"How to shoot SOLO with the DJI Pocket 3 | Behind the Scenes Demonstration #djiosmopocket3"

Today we're going to do a little behind-the-scenes action and see how well the DJI Osmo Pocket 3 helps us create some nice solo B-roll. Actually, with the number of shots I have planned, it's going to be more of a whole scene rather than just some B-roll shots. With the size and versatility of the Pocket 3, it should be easy to get a variety of unique shots and angles. I figure I'll do a bunch of shots of me taking a scenic walk to a nice place that I might plan on shooting. Other than the Pocket 3, the only other gear I'm going to bring are some ND filters, an extendable monopod, and the little tabletop tripod that came with the Pocket 3. After I'm done showing you how I set up all the shots, at the end of the video I'll show you how it looks all edited and polished up.
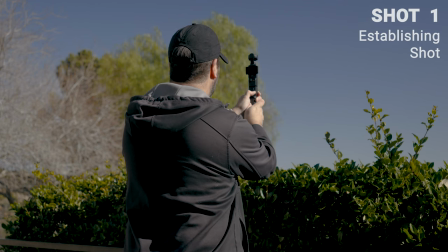[0:49]
Let's get started and see how the Pocket 3 does. The first shot is going to be a nice wide establishing shot to show where this scene takes place.
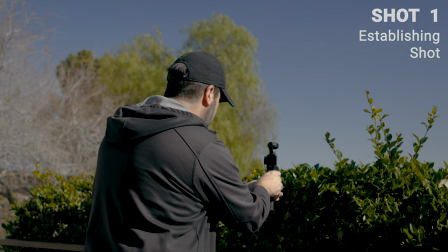[0:55]
We're going to get up over these hedges and take a couple different shots and see which one turns out the best.
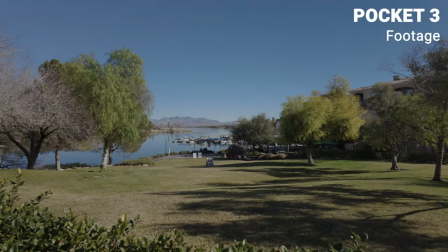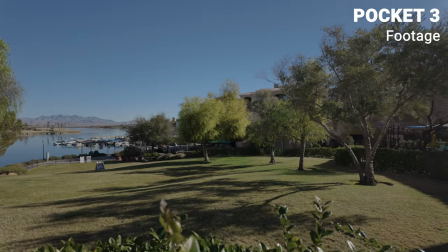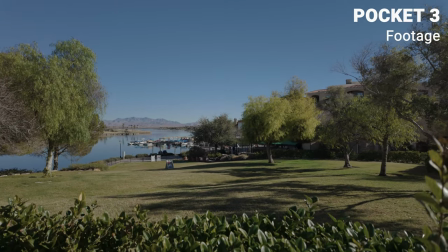After the establishing shot, we're going to go to where the scene takes place and get a nice wide shot of me starting out my walk. We're going to set up the Pocket 3 right in the middle of the sidewalk over here.
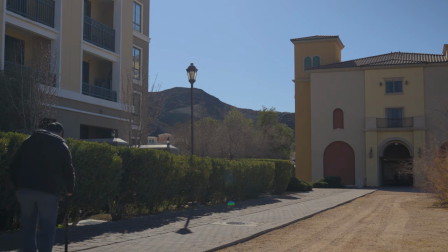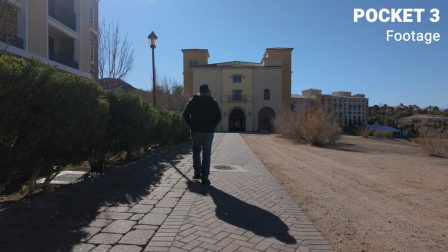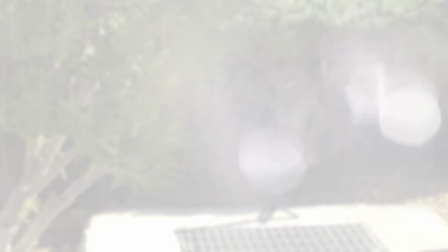[1:36]
For this next shot, I'm going to put the camera in this little area behind the bushes and see how it looks as a close-up of my feet as I walk by, or as a medium shot from the side when I walk by.
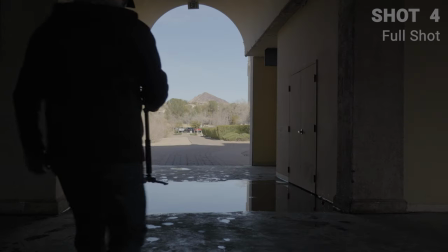[1:44]
We'll use whichever turns out best between the two. This shot I'm going to get me walking into this covered bridge area, so the lighting is going to change pretty drastically.
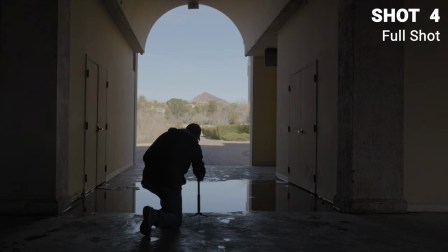[1:52]
I think I'll stop the clip right after I walk through this giant water puddle. Make sure you check out the finished scene at the end of this video so you can see how I turned this one shot into both A-roll and B-roll clips just with some simple editing.
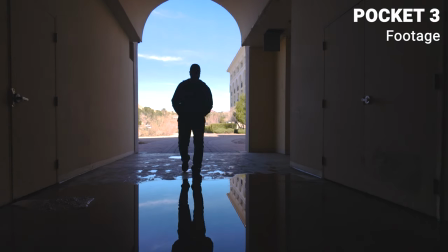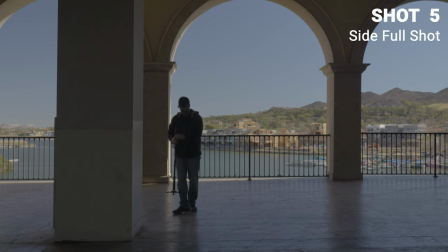[2:10]
For the second shot in the covered bridge area, I thought it'd look cool using this pillar to cover the whole right side of the screen and have me walking past it. I'll also have something to add to this shot in the final edited scene.
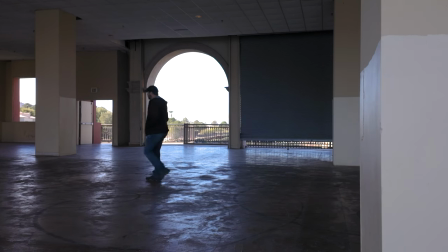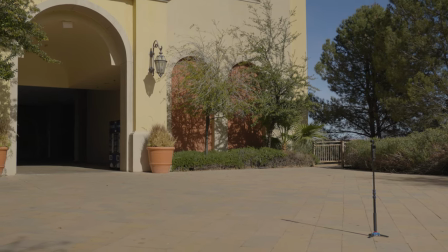[2:25]
Here I'll have me walking out of the dark bridge area and into the bright outdoors where I'll be continuing my walk.
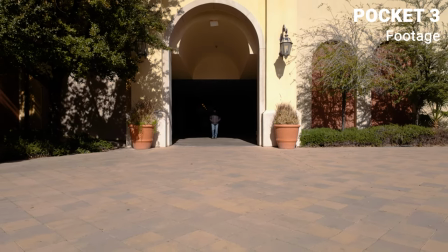[2:30]
This will be a wide shot just to show you how large this bridge actually is.
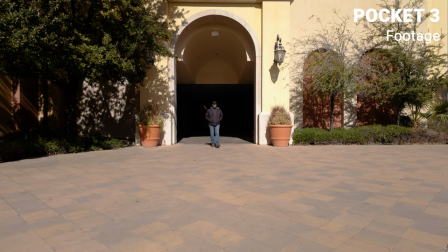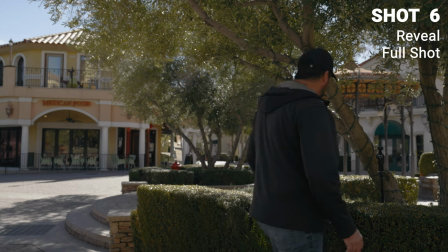[2:40]
For this shot, I thought it'd be cool to put the camera behind these trees and get a shot of me walking past the fountain
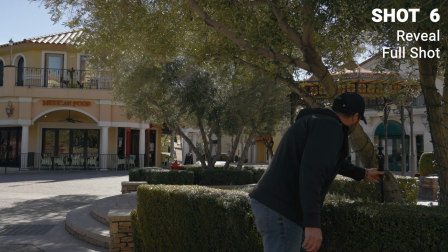[2:46]
through the trees here and hopefully get focus on me and not the trees. I put the camera on single shot focus, so we'll see how that works out.
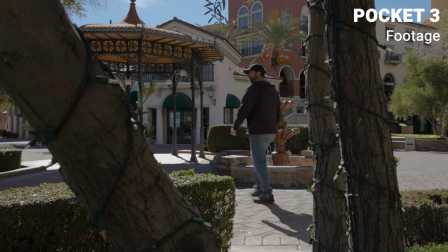Okay, this area is the perfect place to use the tracking feature with the Pocket 3 because I'm going to be coming out of this area and I'm going to be turning the corner and going down the stairs. so that'll provide a nice smooth transition when I'm changing directions. Let's see how it looks.
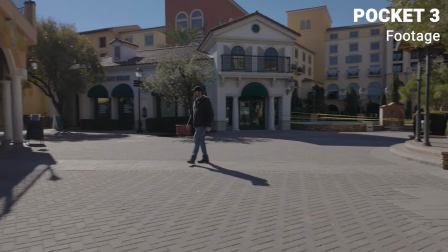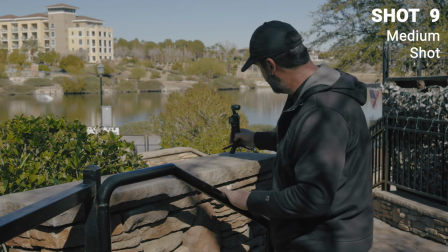[3:23]
Okay for this shot I put the little tabletop tripod on and I'm going to put it on the end of this ledge here and I'm going to get a close-up of me walking past it and walking down the stairs.
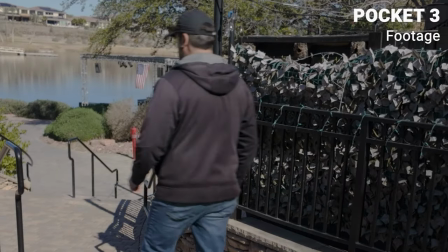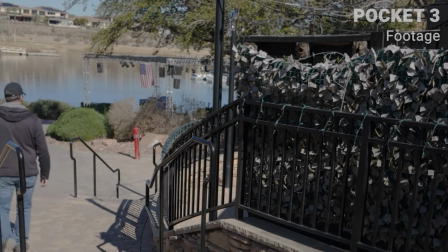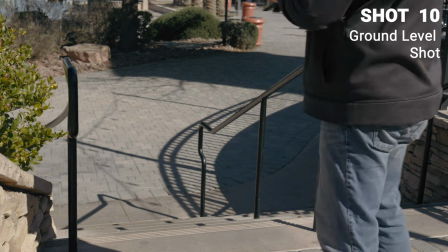[3:42]
Okay here I'm just going to get some quick b-roll footage of my feet while I'm walking down the stairs. I'll put the camera here and point it up the stairs so it can catch me as I walk by.
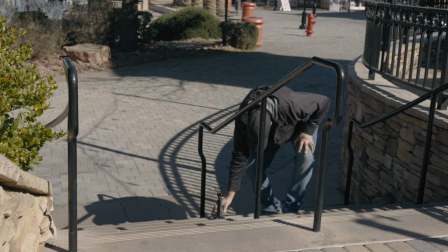Okay for these last few shots I'll be walking past these shrubs and I'll cut through an area and I'll stand on a rock overlooking the place that I'll possibly be shooting at. Let's see how it turns out.